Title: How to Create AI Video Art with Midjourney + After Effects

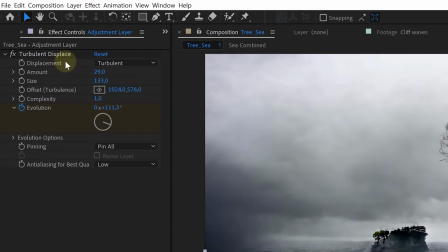To make it even better, we also use an adjustment layer with an animated turbulent displacement effect on it, making it extra wavy.
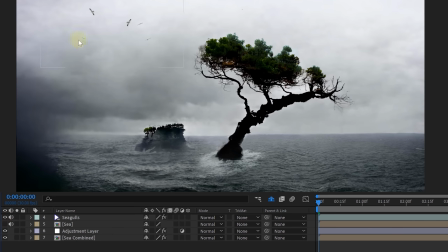Next up, we added some seagulls, which is just a stock clip. For the moving trees, we also used a stock clip of a windy tree.
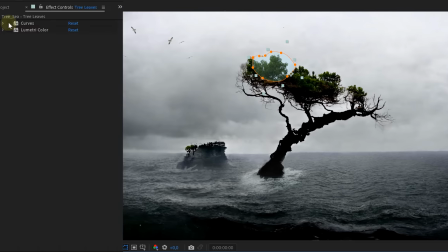We masked out a part of the leaves and positioned them where we want. Then we used the curves and lumetri effect to brighten the shot, but also add some contrast. To follow up, we used the darken blending mode to bring it all together. Of course, color match every stock clip you bring into your scene, creating one cool image.
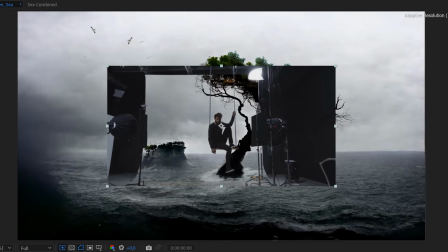Very last step is to add Jordy, which is actually a simple green key. We positioned and color matched them and donezo.
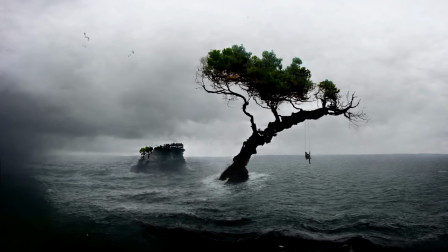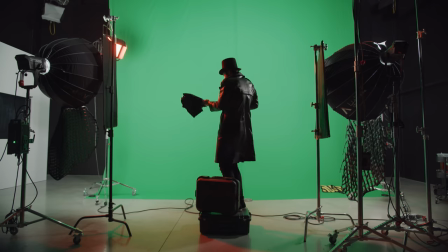The next shot we'll be bringing to life is the scary horror house. For this, we took a shot of Jordy standing with an umbrella and suitcase.
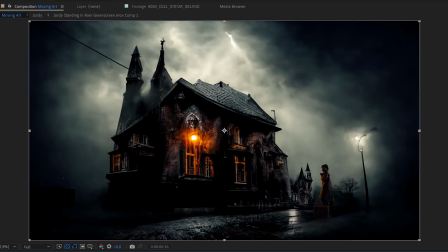This shot we can easily key out, scale down, and place in our scene. Now, to bring more life into this, we added a few different overlays to keep it simple.
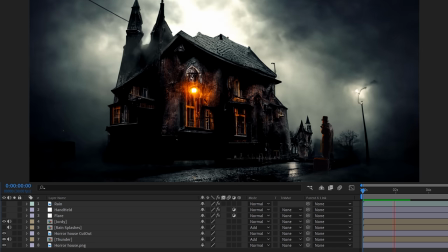To start with, we added some thunder overlays in the clouds so they would light up at random. Then some overall rain overlay to really make it moody.
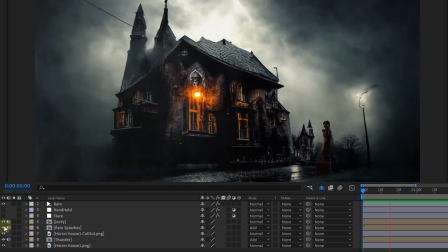And to make the rain even more believable, we added some raindrop overlays so that you can see the rain interacting with its environment.
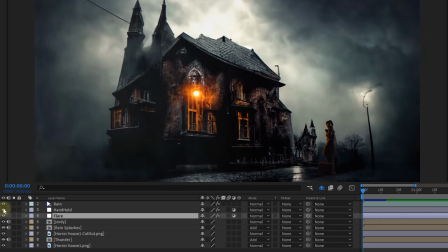We also animated the light on the outside of the building, and to finalize, a nice subtle hand shake. And as you can see, with some simple overlay assets, you can really elevate a still picture and bring it to life.
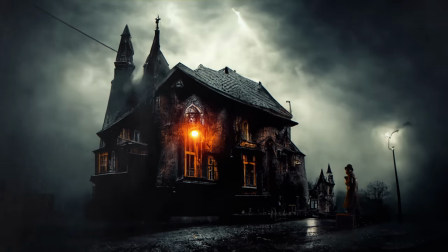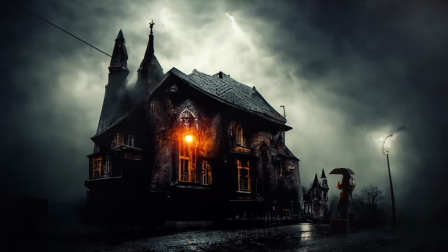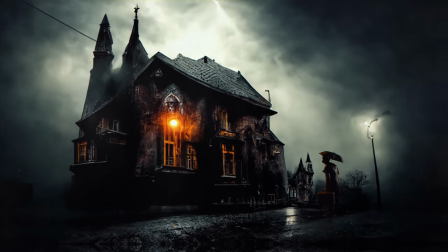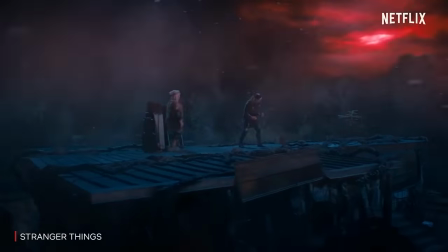For our last moving art, the cool tribute to Eddie Munson from Stranger Things. The steps of bringing our scene to life are actually the same as before. But what's different here is the fact that Midjourney generated our AI upside down a little bit wrong.
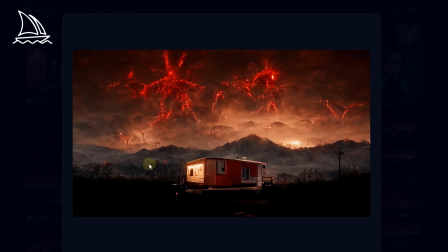Like you can see, the trailer home and the sky are perfect, but the ground is pitch black.
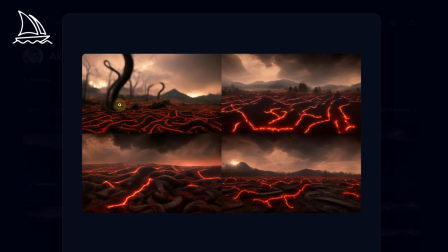So in Midjourney we decided to generate a floor with vines separately.
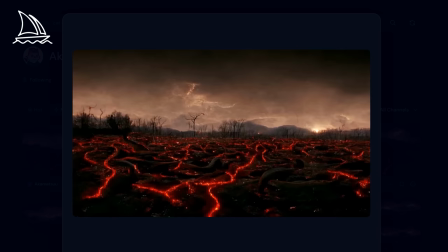We more or less used the same keywords as our first upside down, but we really focused on the slimy vines.
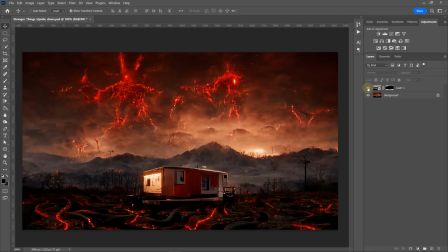Then when we had a result we liked, we simply combined them inside Photoshop. Some simple masking and our upside down looks a whole lot better. We could then bring our new shot into After Effects and start adding the moving parts.
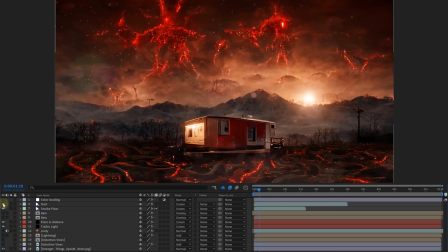Again, we have a light that flickers, some smoke, maybe some distortions, bat flying in the distance, lightning in the sky, and of course, to finish it off, we added Jordy Munson in our scene, being as metal as he can be.
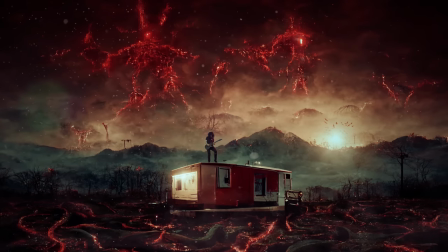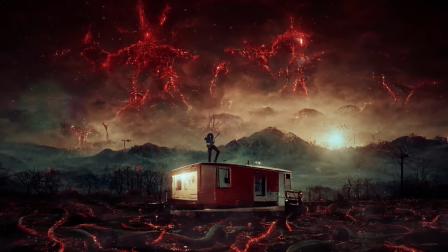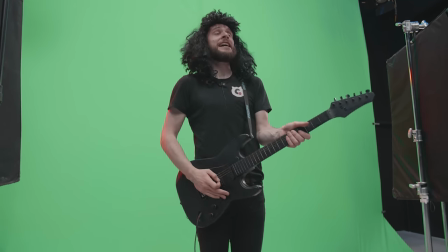And that is how you can rock as well, just like Eddie in the upside down world. Thank you so much for watching, guys.
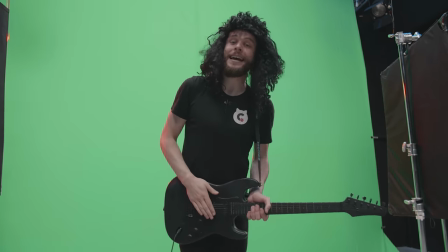I hope you learned something new. Make sure to hit that thumbs up button if you did. And MSI, thank you so much for support and the awesome computer and the awesome monitor.
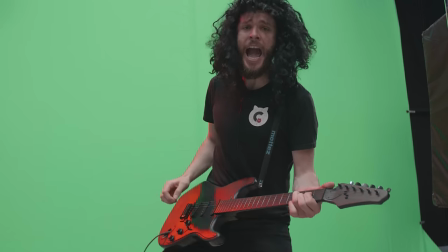And now, stay creative! Yeah! Thank you. Thank you.